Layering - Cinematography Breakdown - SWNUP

What's going on, y'all? David Wilson here, filmmaker here in California, and here on this channel we talk about film and fashion.
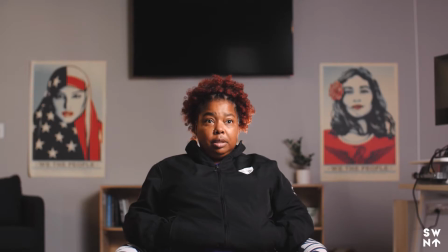But today I got a cinematography breakdown from a recent shoot that I just wrapped up, and let's get right into it.
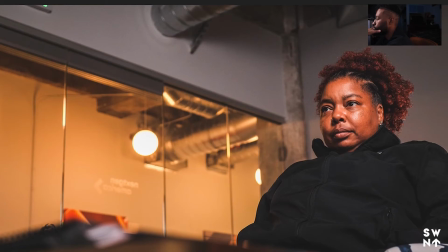All right, guys, so jumping right in, so we have image 1, 2, 3, and image 4.
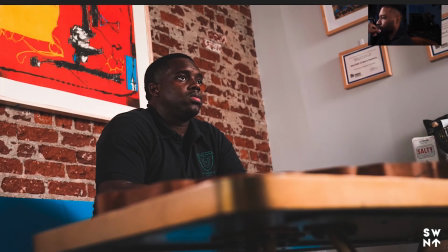All right, so I'm probably not going to do a deep dive in terms of the lighting for each shot.
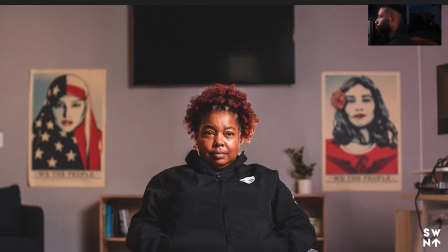We'll probably do that in another video, a follow-up video to this one, so make sure to look out for that.
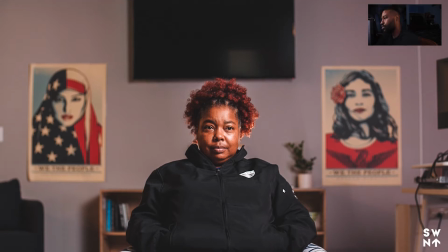So I want to just jump in here. So this video is just going to talk about the layering and why layering is important. So when I say layering, I'm talking about having foreground, subject, and then background. Make all of those things work together to create a pretty cool image. All right, so we look at this one. This one is probably the least interesting out of all of the shots that I'm probably going to talk about.
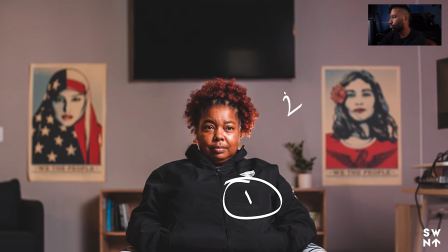All right, so we have layer 1 and layer 2, and I shouldn't say that. I would say this one has the least layers. So we only have layer 1 and layer 2. Layer 1 is obviously our subject. Layer 2, our background. So prior to anything happening in this office space, all of this was set design.
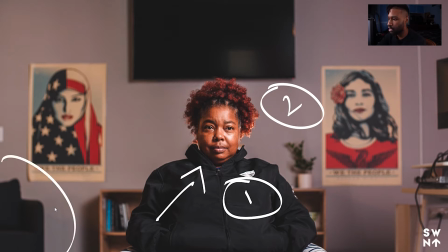So I had to bring in, say, you see this couch over here? I had to shift this couch a little bit over here. I had to redirect a lot of the stuff to make sure that the frame actually looked decent or nice. Based on this company's mission, all right?
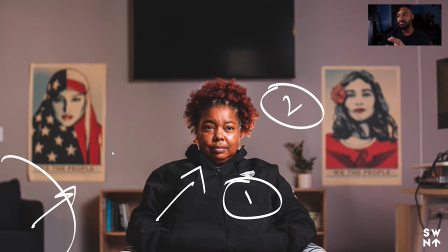They help young men of color get to and through college, which is somewhat, I would say associated with American Dream, which hence the posters. And she's a woman, right? Woman empowerment. On the posters, you can't really say it says we the people,
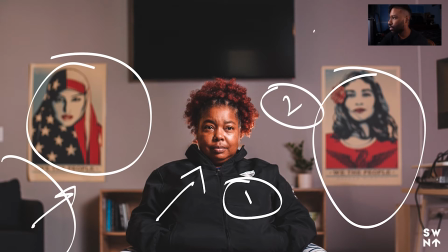but I wanted to include something to make up for this bland gray wall that we would have just had without this couch.
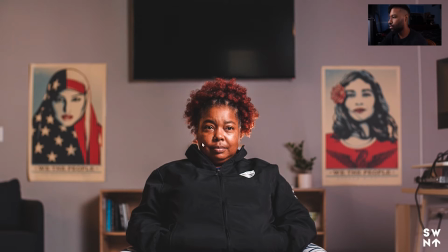It would have been her, obviously symmetrical to the frame, but adding these posters here, right? This plant, adding in this couch, right? These posters, and then it just made everything fit and work together.
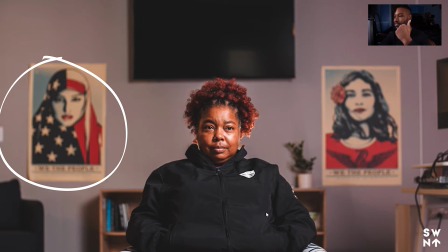And that's what you really want to do when you layer your shot. So layering your images and lighting, when you think about certain things, you want to look at it as layers. And for this particular shot to be interesting, I went ahead and layered it the best way that I could.
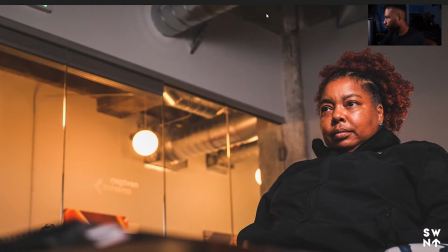So hopefully that makes sense. So jumping over to our next shot, give me one moment.
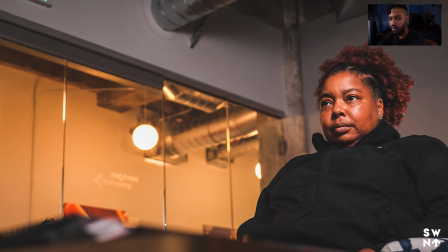All right, so jumping over to our next shot, this one has more layers than the previous one. So it's the same shot. So in the video, which should be up on my YouTube or Instagram page by now, we have layer 1, right? Layer 2, and then layer 3. All right, and why is that?
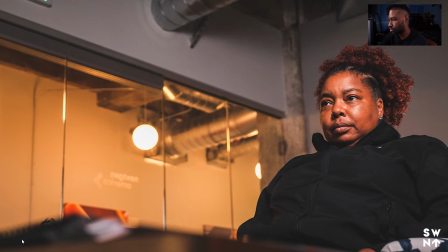So I'm gonna break this down, showing you why those layers work. So we have, all right, this is something called our foreground. Okay, so we have layer 1. We have something in the foreground that's out of focus, and then we have layer 2, which is our subject.
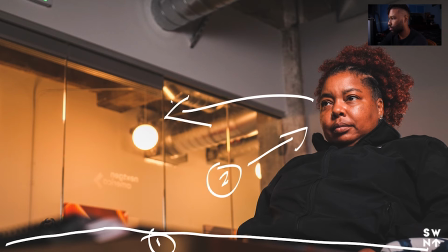Our subject is looking this direction, all right, following the leading lines here. And then we have layer 3, once again, our background. Now this is important, right? Because all of these 3 layers are working together to create this image.
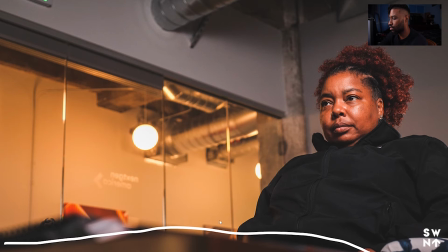Now, I got this idea from a previous shot that we're gonna talk about here in a second, but bringing this table, so that obviously we have a low angle shot looking up at our subject. Our subject is looking this direction.
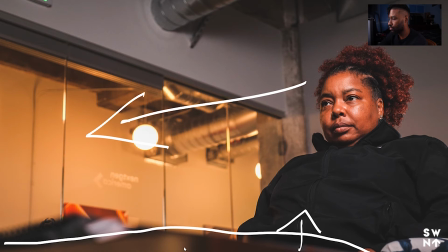Now bringing this table forward towards the camera puts us in like a 3D kind of like space, in my opinion. It brings and adds an extra layer, no pun intended, into the shot. And so it just makes it a lot more interesting.
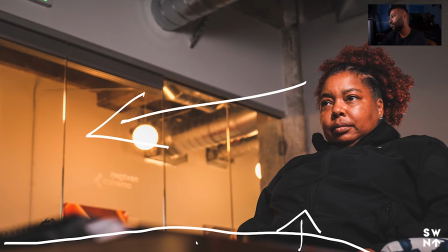So you want to try to look for ways to either hide behind something, or whether we add maybe a plant, but the audience is almost like peeking into the image in a way. Whether or not if you got that from watching the video, maybe not, I'm not sure, but that was the idea.
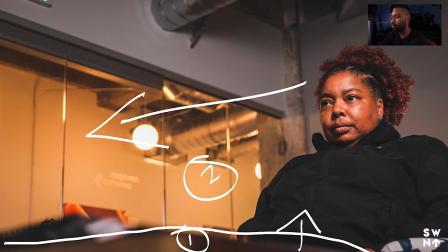But it definitely does create a little bit more interest and draw your eye to the subject a lot more. It frames her up. And then layer 2, obviously we have our subject. As I said, subject is looking towards me off screen. And then also we have layer 3, our background.
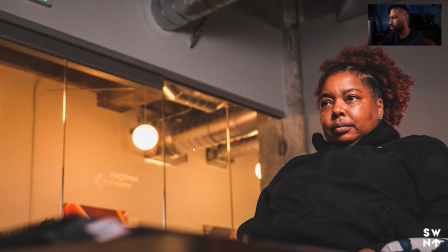Now our background, I chose this particular angle because the background, I knew that in post I would probably really use these lights, or just not in post, but just in terms of lighting, motivation. We'll talk about motivation and why that's important in terms of lighting in a second,
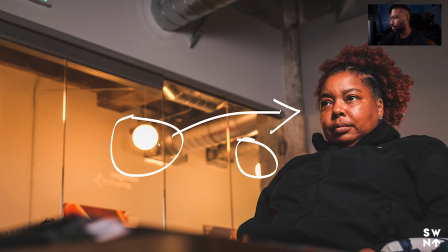but these lights are motivating the audience to think that a lot of this light, this natural light that's coming from this hallway, is giving her this light here, as you can see on the side of her face.
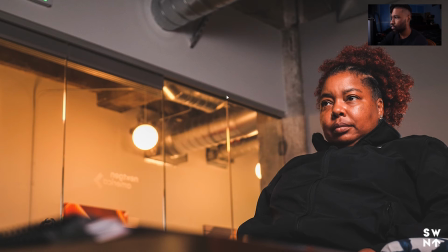And some of that is the case, but we'll talk a little bit about the lighting. But really what I want us to focus on is layer 1, as I said before, the foreground, layer 2, the subject, all right, what's in focus, and then layer 3. Almost drew a 4 there. All right, so moving on to our next shot. Let me exit out of this one. Let's see. All right, same concept.
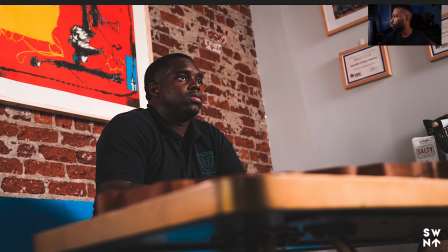So this is where I got the idea for the the previous shot we just looked at.
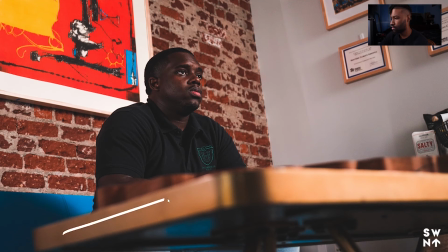Okay, so we have layer 1. Okay, again, this table is just adding more interest. Like I think without this table, it just wouldn't be that interesting. It just adds another element of
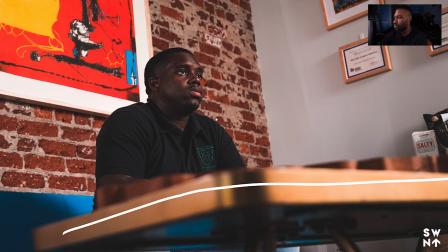it just does something for the shot versus that table not being there, and then us just looking at, say, the subject, which is fine. Then we have layer 2, all right, my boy, and then boop,
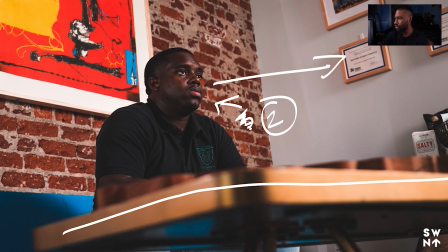off screen, he's looking that direction, and then we have layer 3, all right, our background.
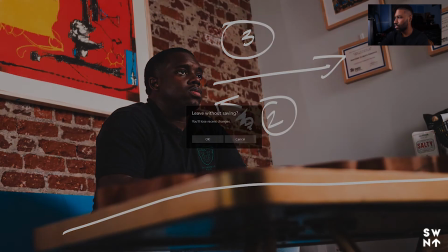Once again, if you've noticed in the previous shot as well, all right, I'm gonna exit out of this just for a second.
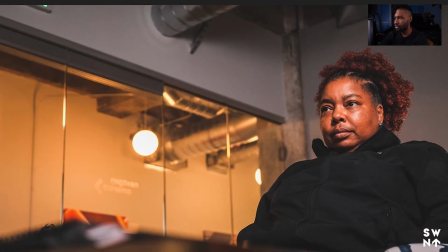All right, if we look back here, I shot into the L of the room, right? So if I'm not gonna pull out my pen yet, but this here, right, shot into the corner of the room, right? Because that corner is always gonna give me leading lines, okay? Going back here, give me 1 second.
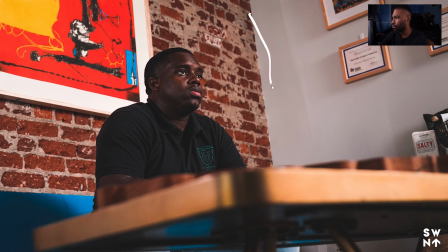Okay, yeah, so we have, let's just say that's a terrible line, but these are given, this is our lines, guys, right? This is layer 3, layer 2, and layer 1, all right?
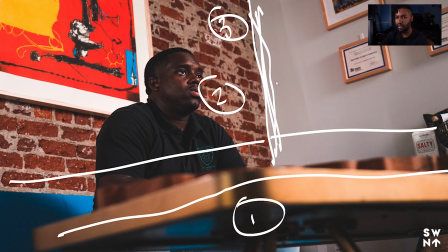All of these layers, once again, are working together to make this shot be a lot more interesting than it probably would, all right? And then obviously we got our salty, whatever, I don't know what that is, but it's over there.
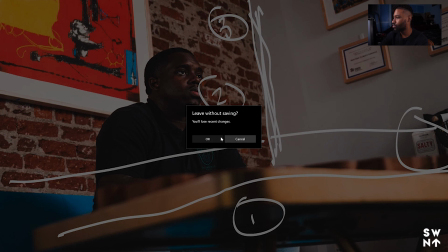All right, so let's exit out of this one and look at our last one as well. Yep, let's end that.
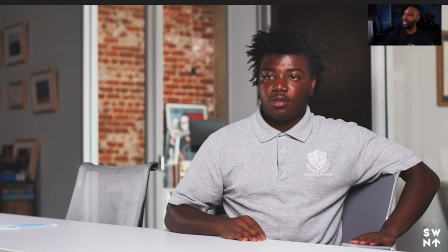So moving over to our last one, once again, not very interesting in terms of, all right, it's a very basic frontal shot.
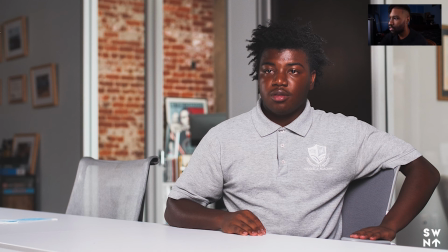So let's go here, draw. Okay, so if we break this down, so we have our shadows, okay? This is, all right, we have our leading lines going either direction, okay?
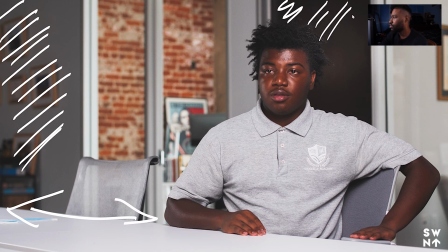We have our shadows, all right? And this is how I'm creating layers. This door was actually open and I closed it so that way we can have dark, light, okay? And let's change colors really fast. I'm actually change to this.
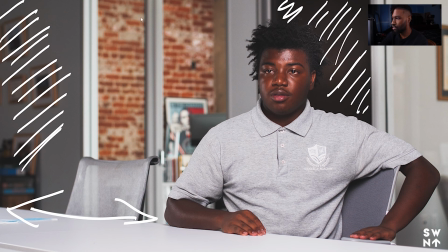And then again, all right, there's a window over in this office space that I opened up the blinds on, and it let in some light. That breaks up and makes the shot a lot more interesting, dynamic, a lot more depth to the shot as well.
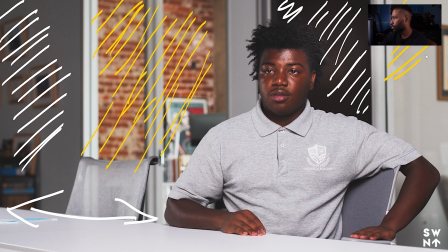Same thing here, okay? I opened up the windows there, so that way we can get more light coming in. And so it just adds more interest. So we have lights, darks, darks. Yeah, without that, this would have been a very flat background and it just wouldn't have looked as good.
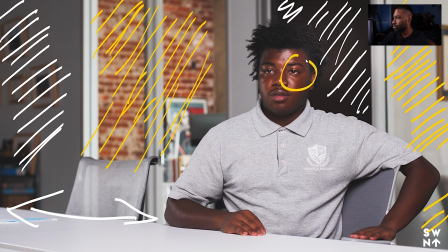And then obviously you see our subject with the catch light.